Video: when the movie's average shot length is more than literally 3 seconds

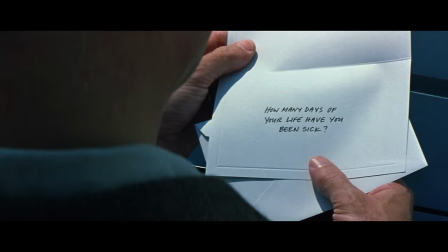Hey, I'm Danny Boyd, um, today,
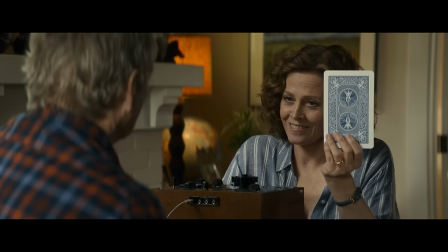the average shot length in a Hollywood film is just about three seconds long, uh, which looks something like this.
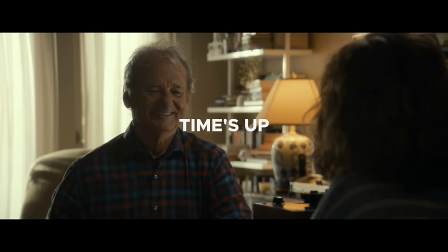Some believe that true love imbues a subject with the ability to- That's down from an average of around five seconds 25 years ago,
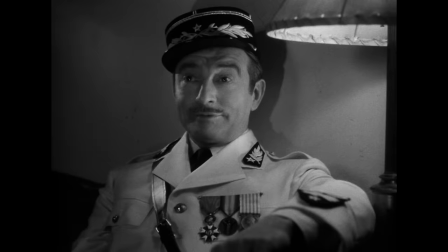and from roughly ten seconds back in the 1930s and 40s, which looks like this.
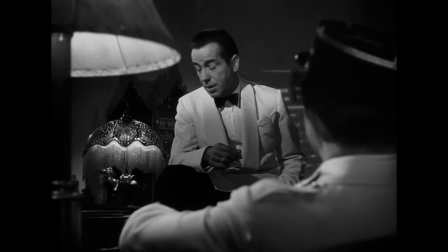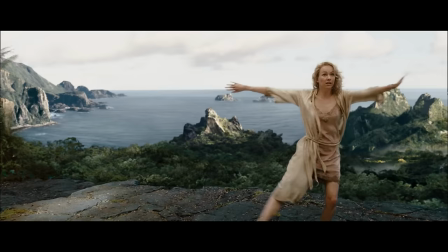If you're interested in reading more about what's contributed to this trend and other historic changes, I'll link to the source of this information below. But today, I'm not here to talk about what's average. I'm here to talk about one of the exceptions.
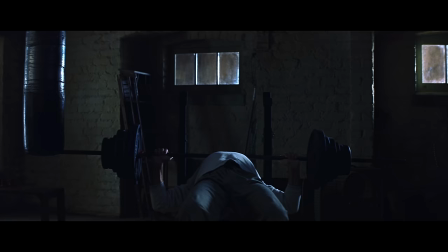One of my favorite exceptions, and of a $75 million superhero movie, no less.
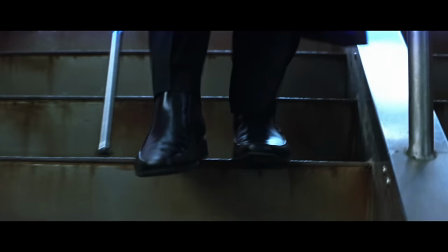This is Unbreakable, the 2000 film from M. Night Shyamalan, coming in at an average shot length of almost 19 seconds.
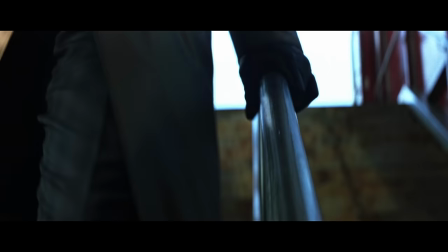23 if you discount a few spare quick cutscenes like this one.
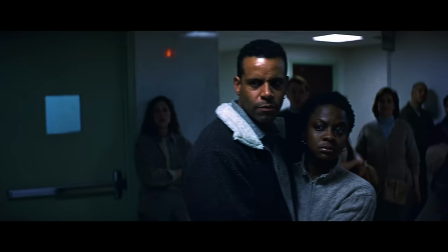But most of Unbreakable is long, highly methodical, and impressively diverse.
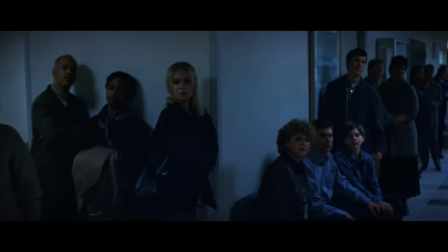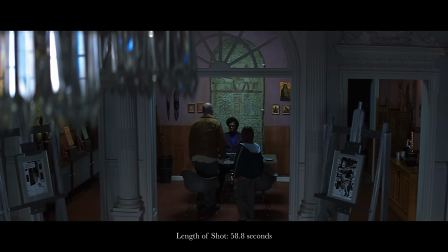In Unbreakable, there are over 30 scenes that are all shot in one take.
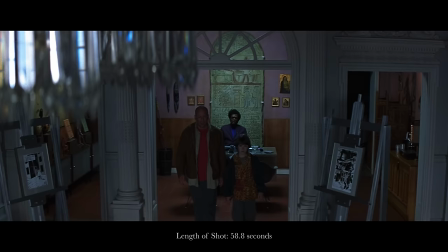It's scary to do because we never shot any safety coverage. He just knew that this is how the shot was going to appear in the film.
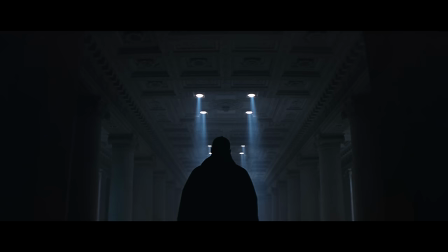Much like Spielberg,
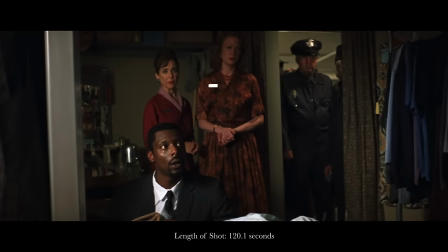Shyamalan's wanders in Unbreakable aren't really motivated by a particular aesthetic or style as much as they are by a goal, to draw a clear and inseverable line between the audience and whatever it is in the scene that's most important at a given moment.
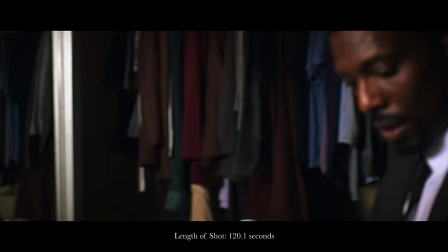In this case, not so concerned about remaining invisible, but simply about asking the question,
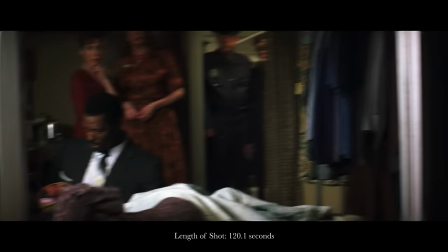what can we show with a single shot that would normally require two or three?
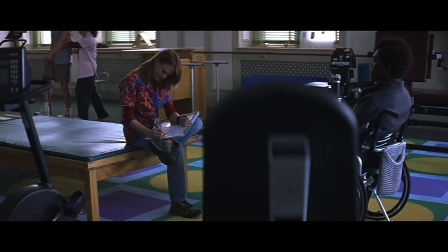Or four?
I've never seen this.
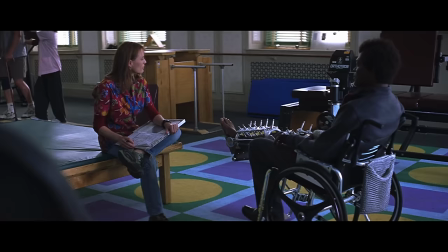So before we delve into the really creative stuff, let's kick off with something simple. Two characters talking.
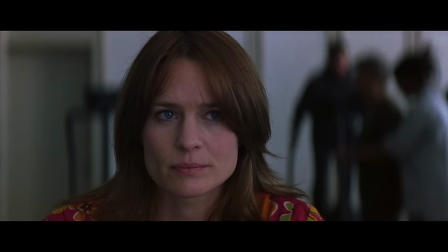Conventionally you might have something like this, shot, reverse shot. Both characters of equal weight, cut on dialogue.
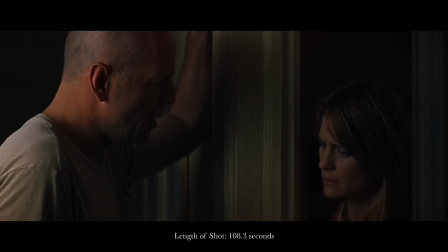I hope you can keep an open mind.
But if you want action and reaction to remain in the same frame...
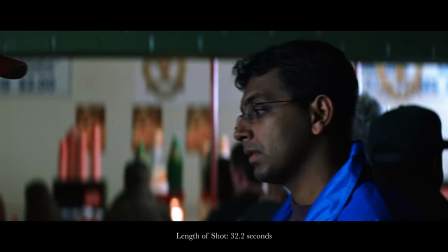Before Joseph was born, before we ever got married.
Or maybe you want your characters in singles because they're in aunts with each other.
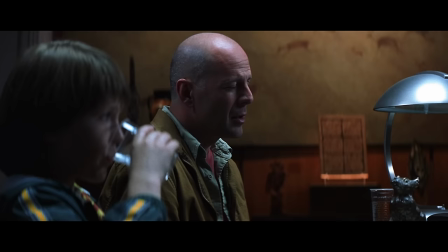Hope you find them.
The lateral tracking shot is a way to maintain momentum while establishing clear cohesion within a space.
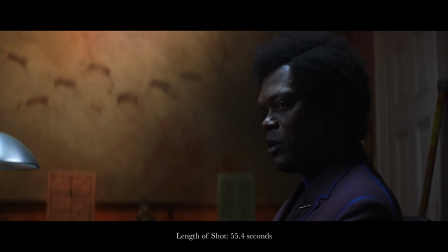That's not certain at all, is it?
What's particularly interesting about this scene is that even though cuts are replaced by camera moves,
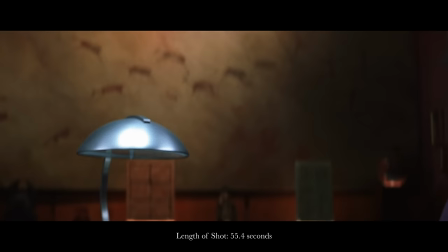unlike a cut, the camera doesn't move at the same rate as the conversation,
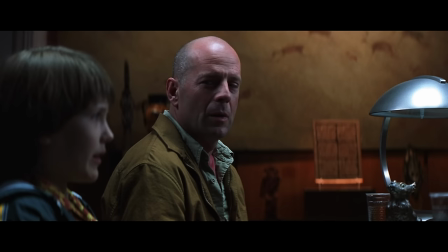which means a character's response to a question might
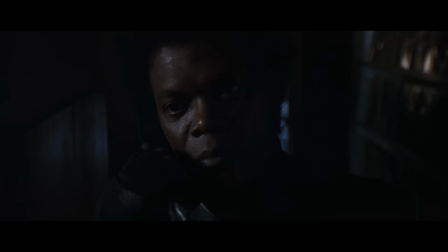be provided more weight than the question itself. In Unbreakable,
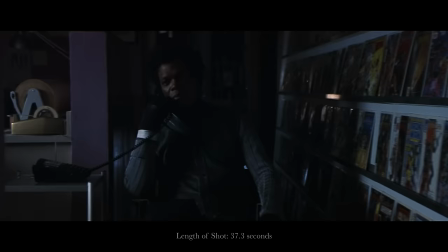long shots are less concerned with what we're trained to think is important and more interested in what's actually important within the context of a scene.
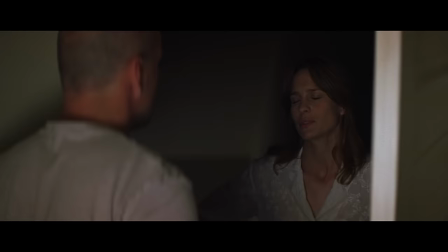For instance, just because a scene involves two people doesn't necessarily mean it's about both of their experiences equally.
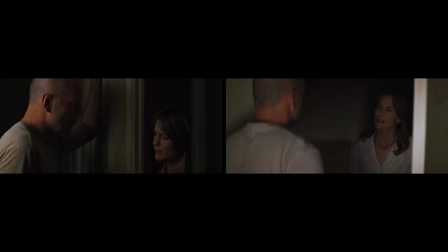This scene, like the other doorway scene we saw before, on its surface is about two characters having a conversation.
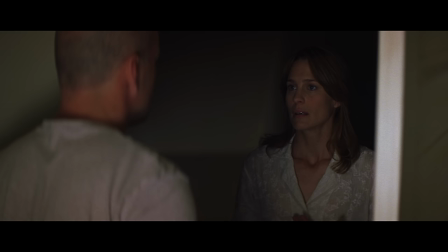I just want to ask you something, okay?
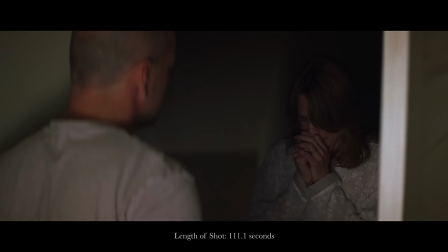When it's really about one character coming to the other with a question and the emotional response they have to the answer.
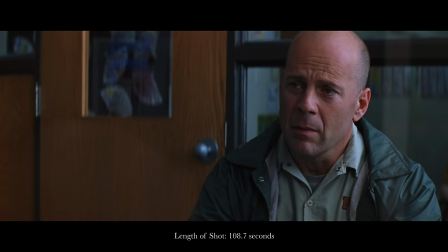Why cut away from her when it's her experience that matters?
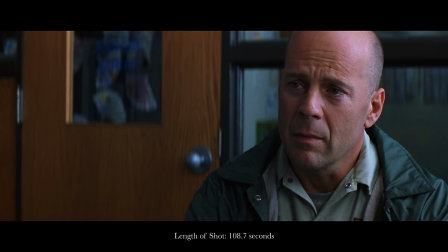On the other hand, sometimes the main focus of a scene isn't on the one who's speaking at all.
You can still tell a moment like it was some sort of ghost story.
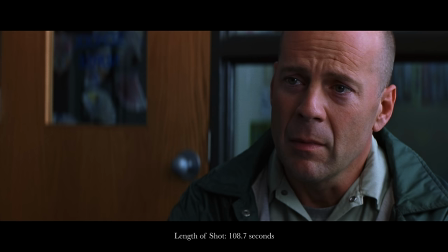Here, it's the story of David's childhood accident and his response to learning about it that matters.
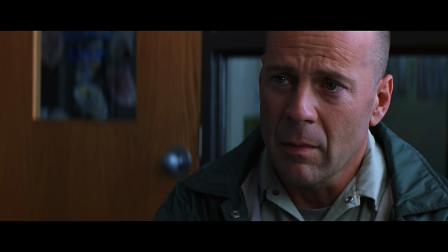Not the person telling it, at no point during the shot, before or after, do we see the face of the nurse who's speaking.
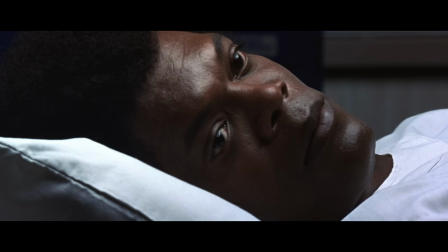Sometimes, all you need is a close-up, the resolve in someone's eye, and a simple push from the camera to reinforce it.
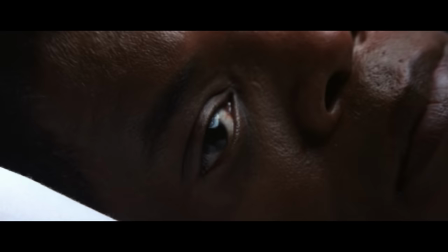Shall I continue?
As a quick aside, this shot resolves into one of the neatest spatial transitions ever.
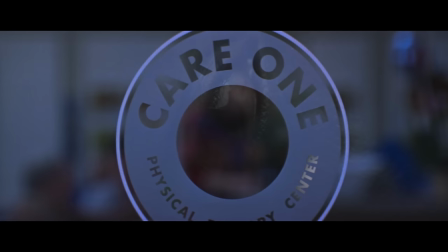We move from Elijah's eye to an eye-shaped logo on some glass, refocused into a voyeuristic shot of David's wife Audrey,
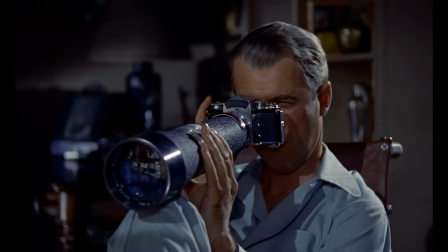which we then learn from a point and a glance is in fact Elijah's POV.
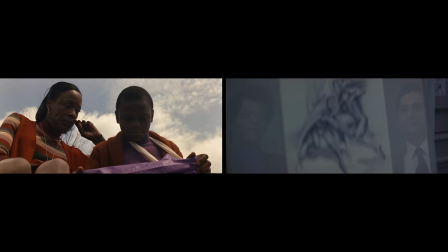It's like a basic POV shot in reverse, like this, except it happens across two whole scenes.
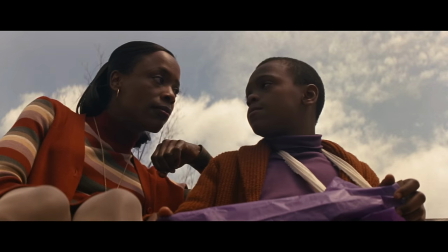We actually get a similar transition to this earlier, only temporal, the first time we meet adult Elijah.
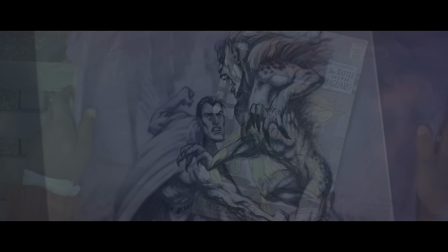We move from little Elijah's POV of a comic book to his POV as an adult and reflection in the glass of an art frame.
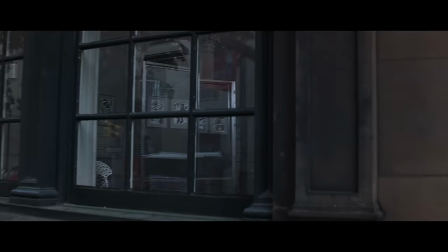This is from Fritz Campion's own library.
If you haven't seen Unbreakable, Elijah's moniker in the movie is Mr. Glass, and many of his scenes and introductions feature glass or reflective surfaces in some way.
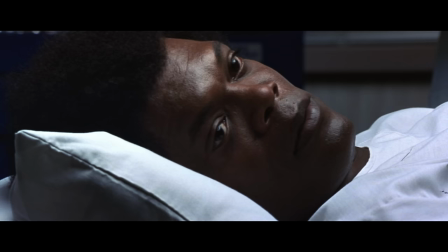It's one of the many running cinematic motifs in the movie.
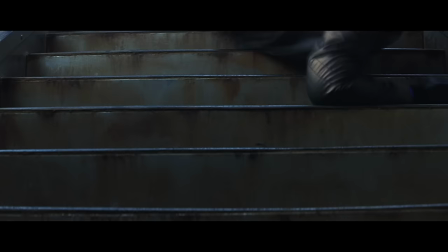But even a simple camera move like this can serve a very different function depending on the length of a shot.
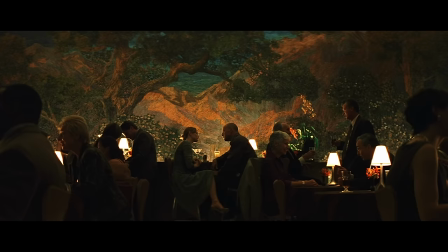For example, over the course of a few seconds, a push-in can raise tension or accentuate a moment. But over the course of three minutes?
Yeah. As a color, not as rust.
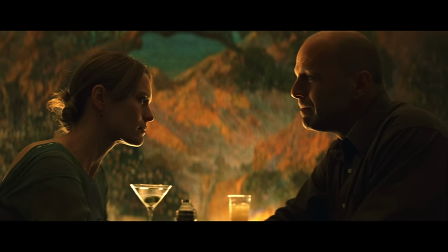It can take a conversation from that of a superficial first date to a heavy exchange built around 20 years of marriage.
You resent us, David? Resent the life you have?
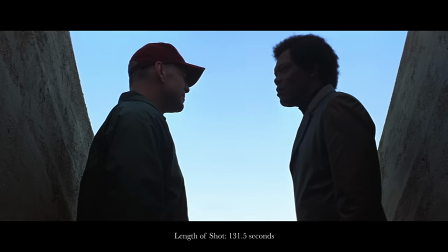Alternatively, a slow pull can take us from a dynamic of inquisitiveness Like what?
Knowing when people have done something wrong.
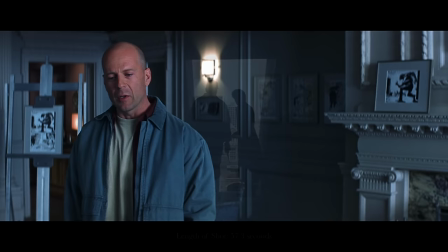To one of rejection.
Have a good life, Elijah.
Or going back to the lateral tracking shot,
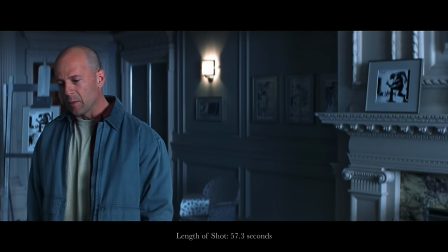watch as the camera abandons Elijah and David's relationship completely after David rejects Elijah's plea for the third time.
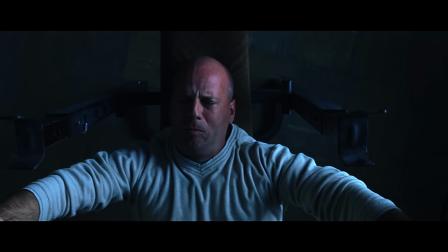Please stay away from my family.
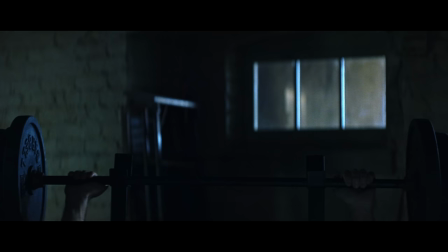I understand, of course, that there are plenty of conventionally and well-cut scenes throughout Unbreakable,
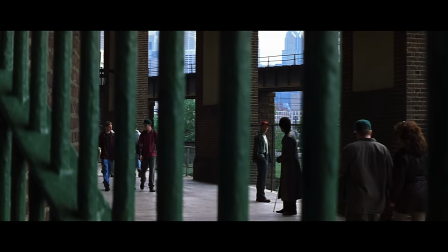which make great use of more varied and unique setups.
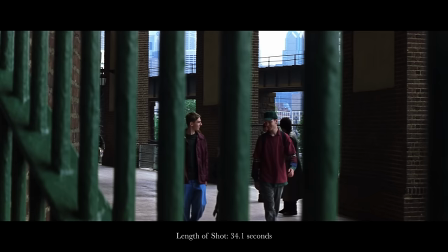But in general, the long shots in the movie are here to show us all the stuff that matters
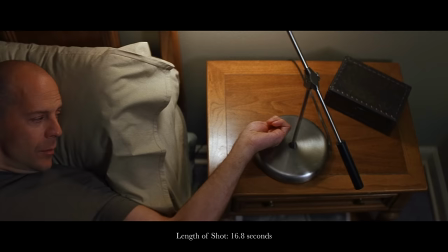and none of the stuff that doesn't, as efficiently as possible and without the luxury of directing our attention through editing.
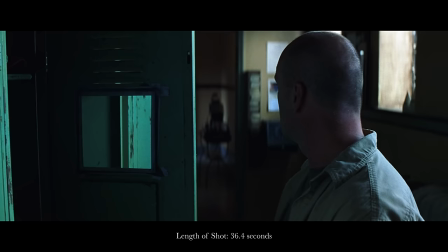Sometimes this is done by moving the frame, sometimes by moving characters inside the frame,
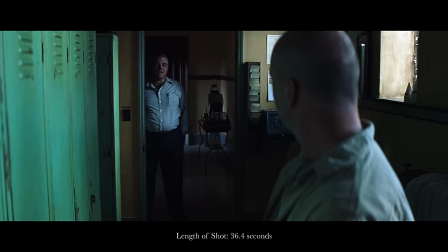sometimes by revealing something or someone that was previously obscured.
What?
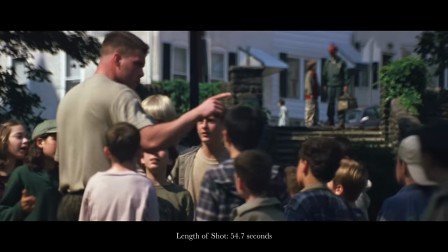$40.
And sometimes it's done by bringing the subject of a conversation into view.
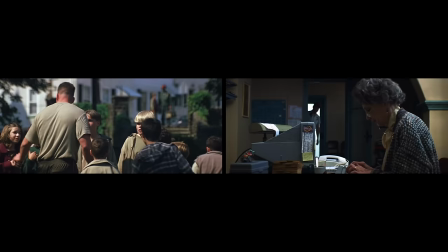He's Potter's cousin.
Or into focus.
He's starting cornerback at Tumpe University. He's going pro on the draft.
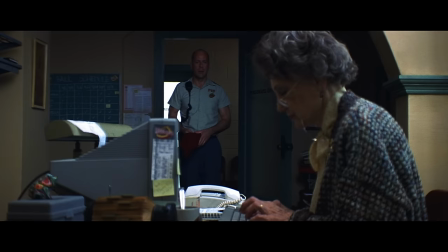The use of foreground and background relationships in Unbreakable is fantastic.
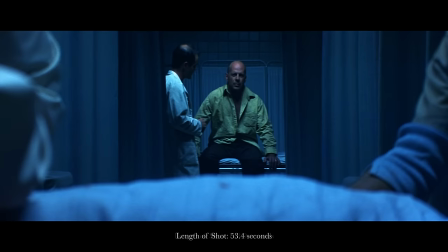Sir, he is not.
From a simple conversation...
I read about you in the paper.
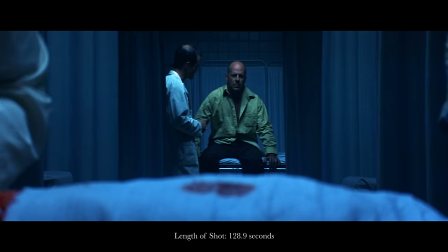...to a scene like this one, where an out-of-focus element downstage...
Are you certain you were in the passenger car?
...is used to build tension around what's occurring in focus upstage.
Yes.
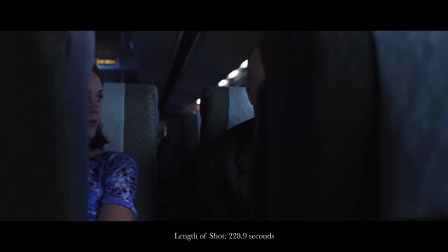Unbreakable's oners are great because they aren't gimmicky. They're too efficient and too selective for that.
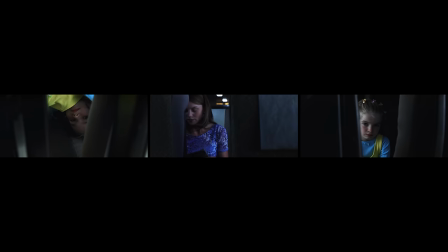While many of the film's long shots do encompass entire scenes, many others are sandwiched by shorter shots that motivate their particular style.